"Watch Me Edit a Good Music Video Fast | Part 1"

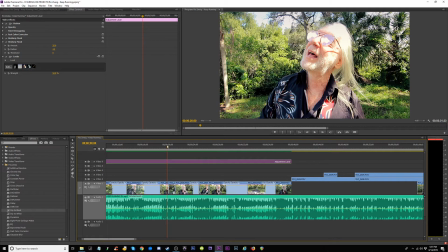The only thing that really bothered me was that there are a couple transitions here where the camera's steady, but then over here it's moving, and then it's steady again.
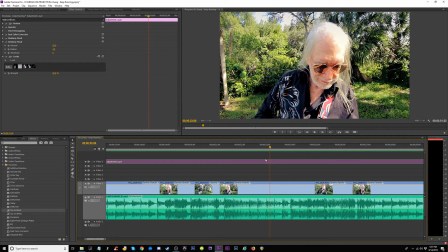So I think I want to replace this with this.
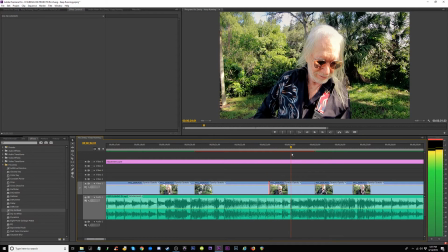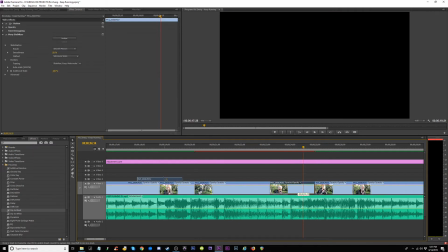I might want to actually get rid of all this and pull this out here.
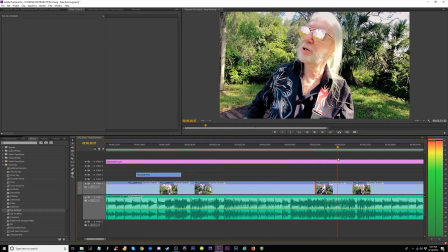Which direction does it matter?
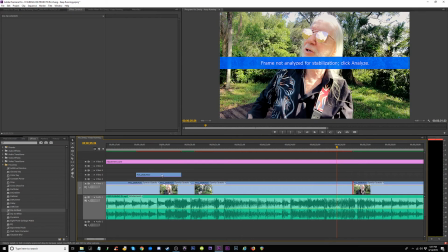I'm going to pull all this out, delete that,
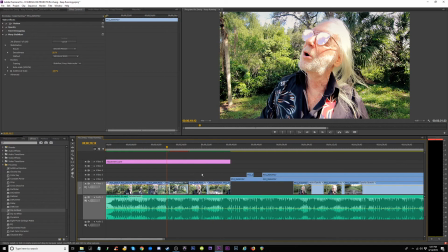restabilize this, less cuts, so now we only have that intro.
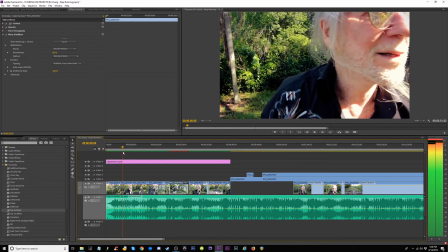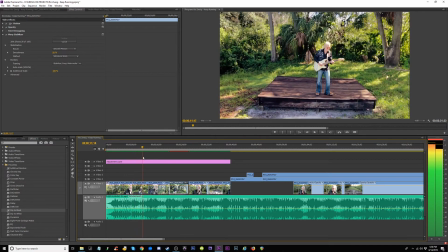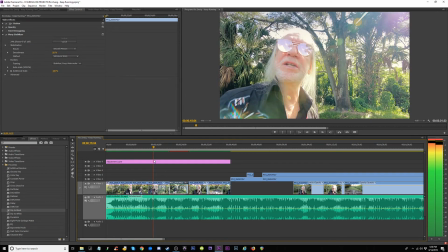Sometimes you need to get away
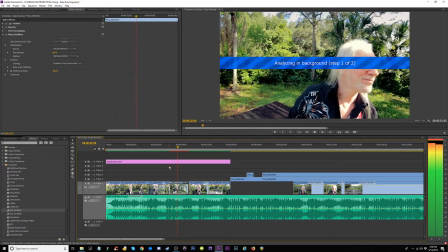and go on down that road. Which direction does it matter?
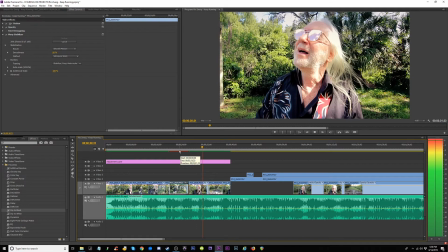Throw off your heavy load.
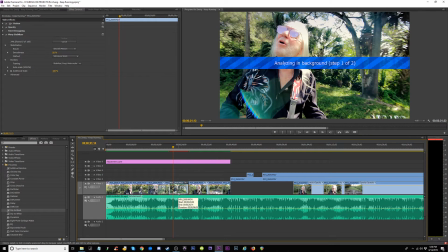Alright, so this is slowly stabilizing.
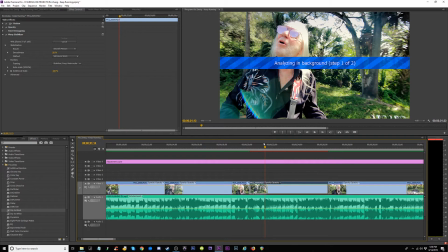The only thing I was worried about here is
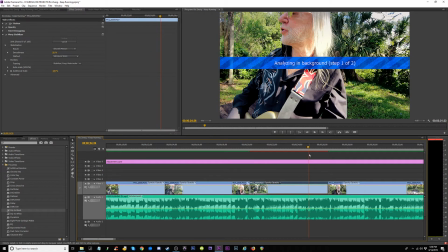right here his face gets cut off, and once it's stabilized it's going to cut off more of his face. Direction does it matter?
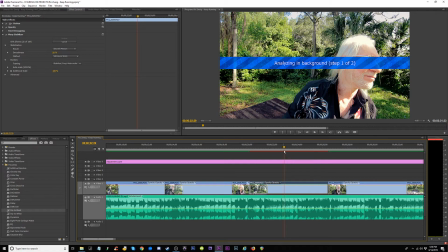Stabilizing will also crop your footage because it needs room to adjust for the stabilization.
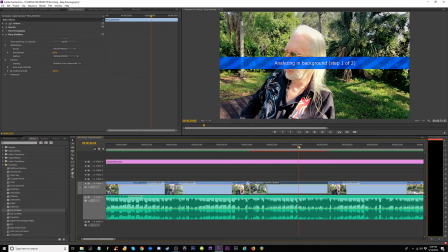Alright, 21 seconds. We'll see right here. Watch where he's cut off.
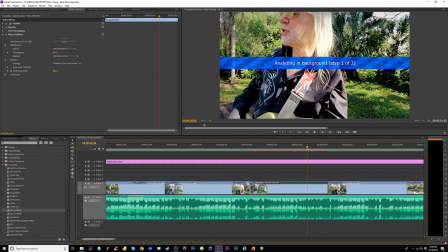Watch when it crops. Ready? Analyzing background. 93. See where he's positioned here. And watch when it stabilizes. It's going to zoom in. Yep, see?
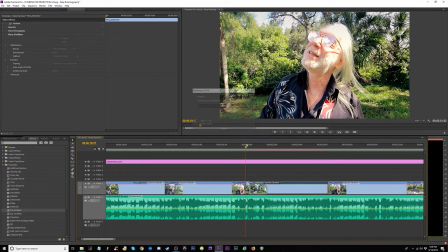Alright, well, let's see how it looks. Let's render it actually so it can play smooth. I'm playing at full resolution. You can do half or a quarter if you want for smoother playback, but you're going to lose the resolution on the preview on the playback.
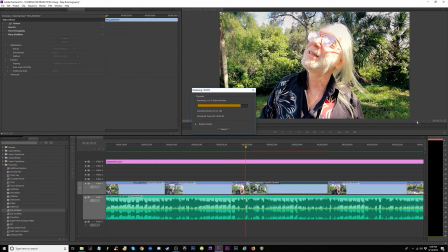Right now I'm doing everything full because I kind of want to see how it looks.
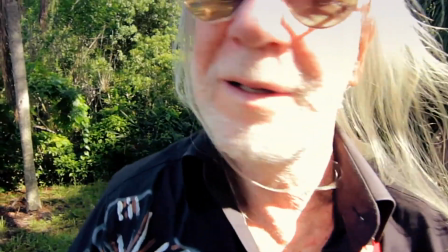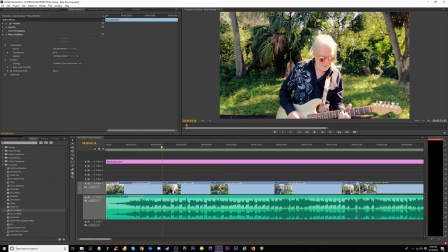Alright, that cut came too soon. This doesn't give you enough time to intro.
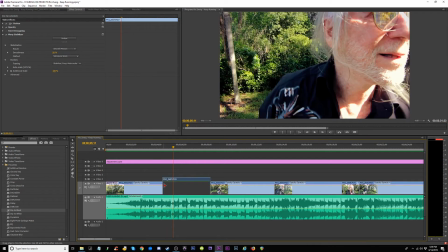So this should be out to about here, and this
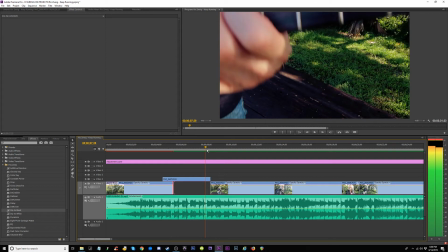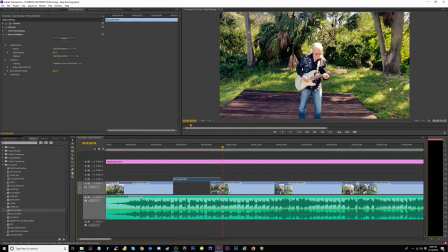should come over here. This should come here.
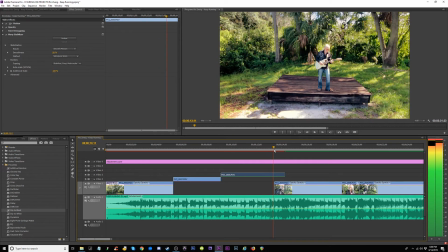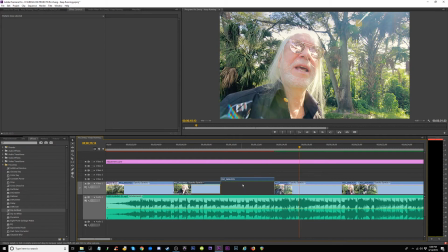Alright, so we don't even show the seats yet. Now we've got to render it all again.
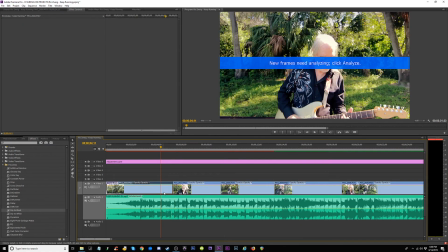This one's got to be stabilized.
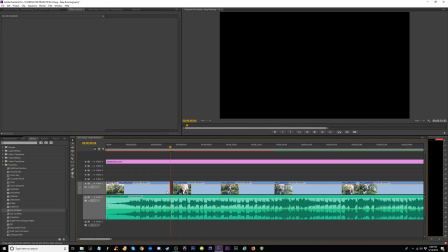This one, I don't want to show him doing his fake guitar stuff, so I'm going to drag this out a little more.
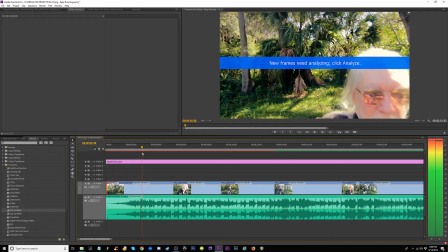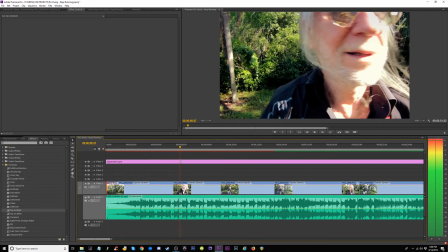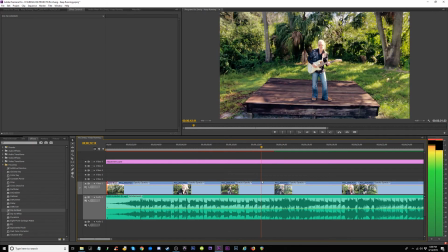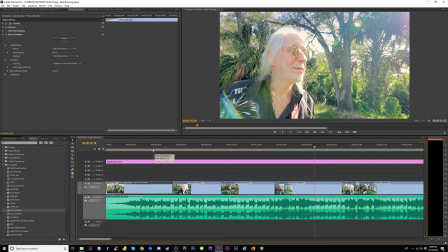Alright, so I'm going to have to analyze that again.
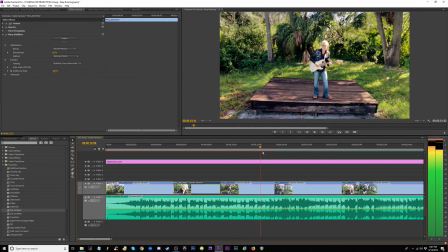This one I think is good. This one's good.
And go on down that road.
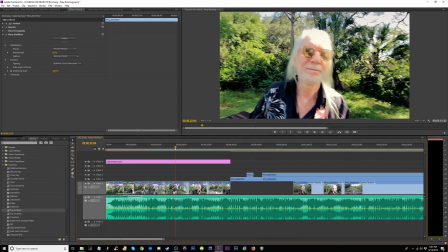Alright, smooth stuff around.